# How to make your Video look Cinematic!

Got a protein shake. This motherfucker smack. So basically, I'm gonna be showing you how to do a streetwear, like a promo video, a clothing line promo video. You can use this for fashion if you need to, high fashion if you need to. But it's mostly, I'm gonna be using it for a streetwear line because that's what we're actually doing today. So I'm gonna show you different shots, how to pose the models, everything like that. In another video, I'm gonna show you guys actually how to shoot streetwear portraits. But today, I'm just gonna show you how to do the video. With that in mind, after I get done eating my chicken and my spinach and all that shit like that, Boy, what about the fuck? my after workout like meal and shit, we can go ahead and get it started. So I'll see y'all in a bit.
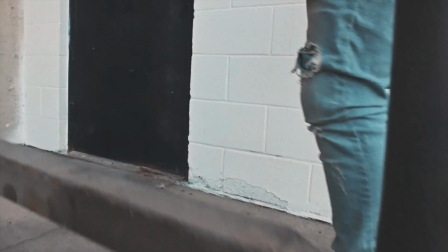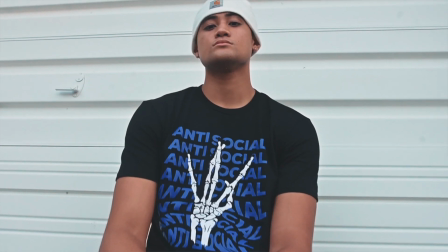No, I'm sturdy like a Millie Rocket. Skin clear, still look young, Andy Miller Nuggets.
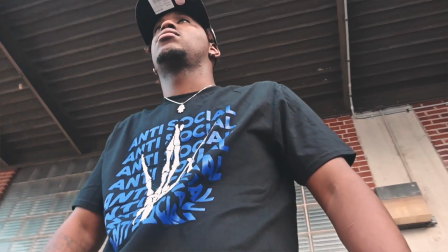Money in my pocket, don't call me a money pocket. Engine get to rocket, it sound like a thunder rocket.
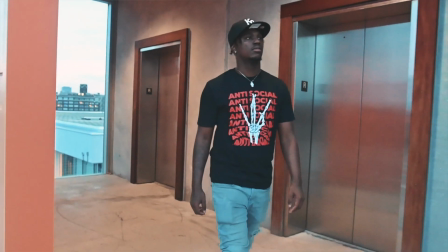Yeah, I still love my baby even when it's toxic. Crazy like she Britney, but no, she don't shade the noggin.
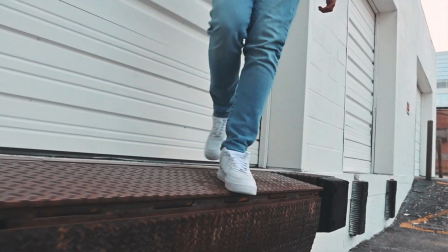Russell Wilson way I get low and stay in the pocket. I get paid and do my dance like a touchdown.
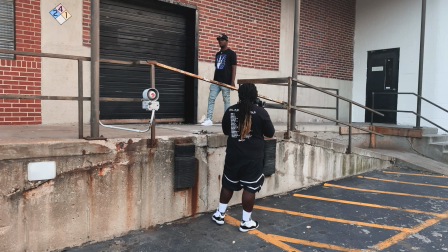Yeah, I can't do no time to leave that gun around.
Goddamn, this shake is good as hell.
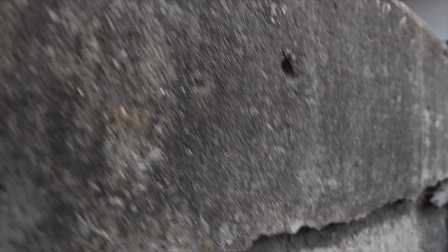Alright guys, so the first shot I'm starting with is the good old one of my favorite shots. It is the revealing shot.
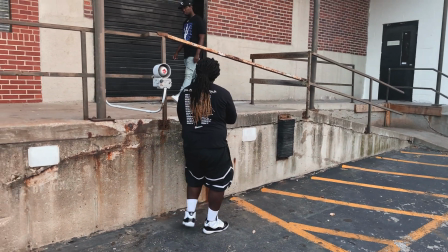Now with this shot, you place the camera behind the wall and then you slowly pull up to reveal the subject and the product the subject is wearing.
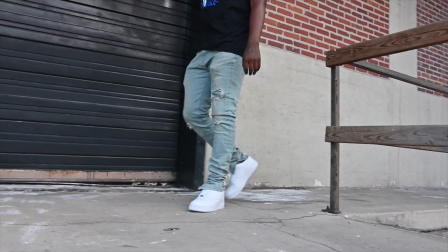Either as they are in motion or they are stationary,
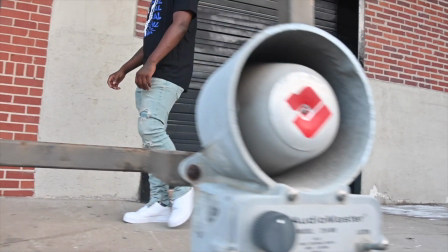it adds a cinematic feel to the audience to keep them in tune with the video and keeping their eyes firmly on the product and the talent.
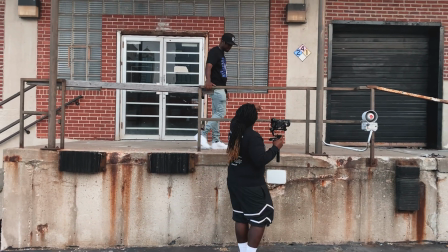Another tip is that, as you see here, as I'm directing my head as cousin Corey, basically what you want to do, you want to pose men a little bit different.
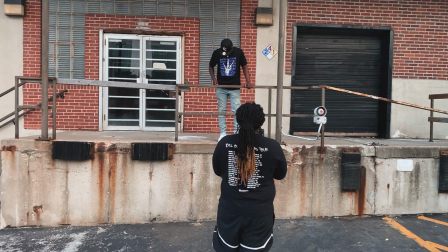So you want them kind of at an angle from above. That's why I'm posing him on the railing right there.
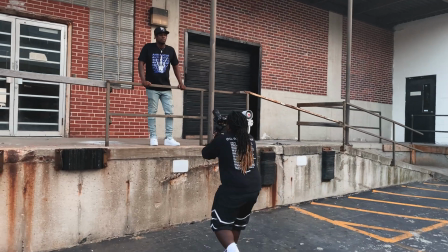Is because most of the time when you see in movies like the strong-willed person or the one who's like really strong,
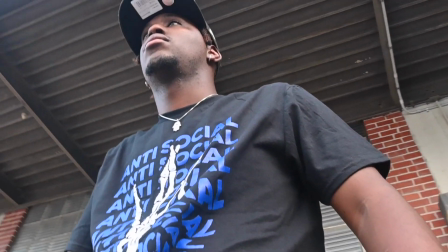is usually they're posing him from above so to make it look like a more dominating figure.
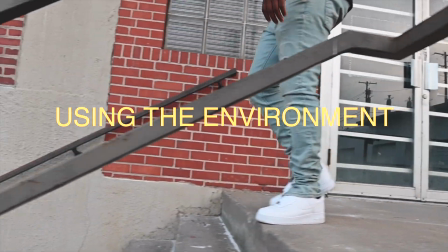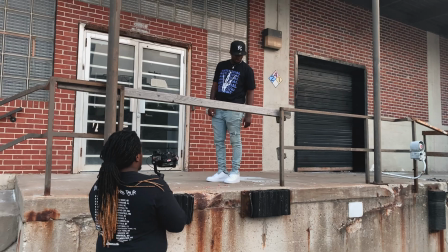Next thing I like to do, I like to add to the environment because I want people to see what they would look like inside an environment.
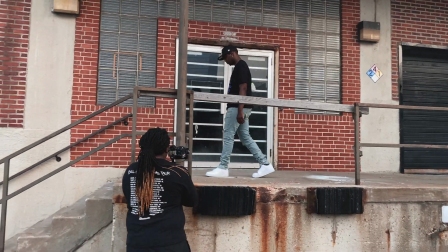So I just had Corey just kind of walking down the stairs really casually,
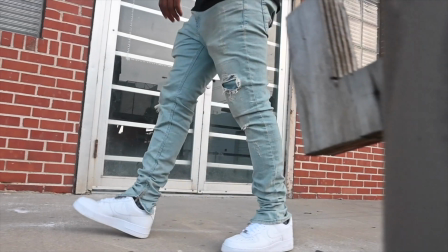kind of like swagging it out, just to show off not only his fit, but also the shirt.
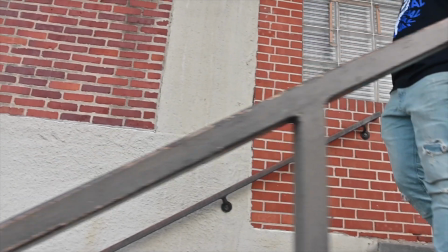The shirt was the main product. So we can get a good clean shot of him just in the environment.
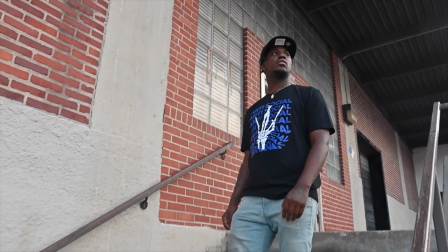All right, dog. What is you looking at? It's nothing over there.
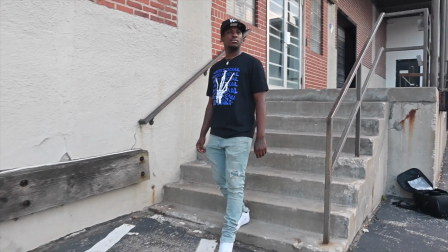Bro, if it's a one thing niggas love to do on photo shoots or like videos, it's to gaze off into the sunset to kind of add to it.
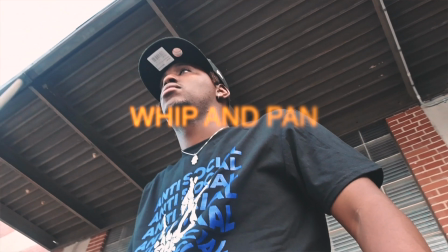Fuck, anyway, it's cool. Another transition that I really love is the whip transition.
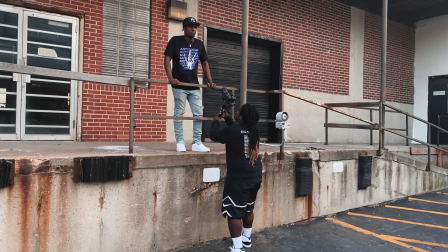Basically, how to get this shot is that you want to whip the camera at the end of your first shot, and at the beginning of your second shot, you want to match it with the ending of your first.
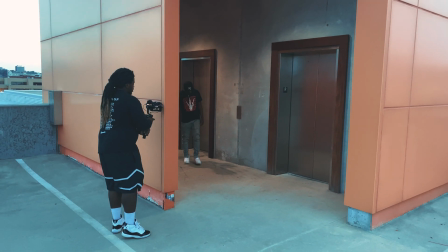So basically, if you whip the camera and it was at the wall, you want the next video to begin at the wall, just like you see here.
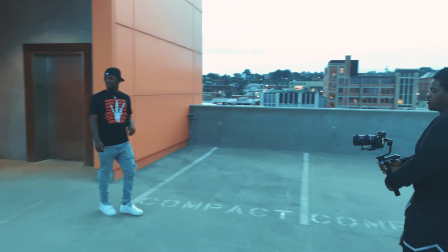But then later in post, you've seen them both together to make a seamless transition. All right, y'all. So I'm back again. Start to do the photo shoot giveaway. So again, I picked 3 winners. With these 3 winners, I just picked randomly out the comments. I didn't look at anybody's profile, stuff like that. So DM me so I know exactly who you are. So then we can go ahead and get the photo shoot set up and we go ahead and get it started. So for the first winner, we had Elinad Princess. Elinad Princess. It's hard for me to say that name. And the next one, we had Anthony Sales. Anthony Sales is our second winner. And the third one, we had Amara. I want to thank y'all for just like messing with me on my first couple videos. It's like I really felt the support. A lot of y'all was reposting the video and stuff like that. I'm really appreciative. You feel me?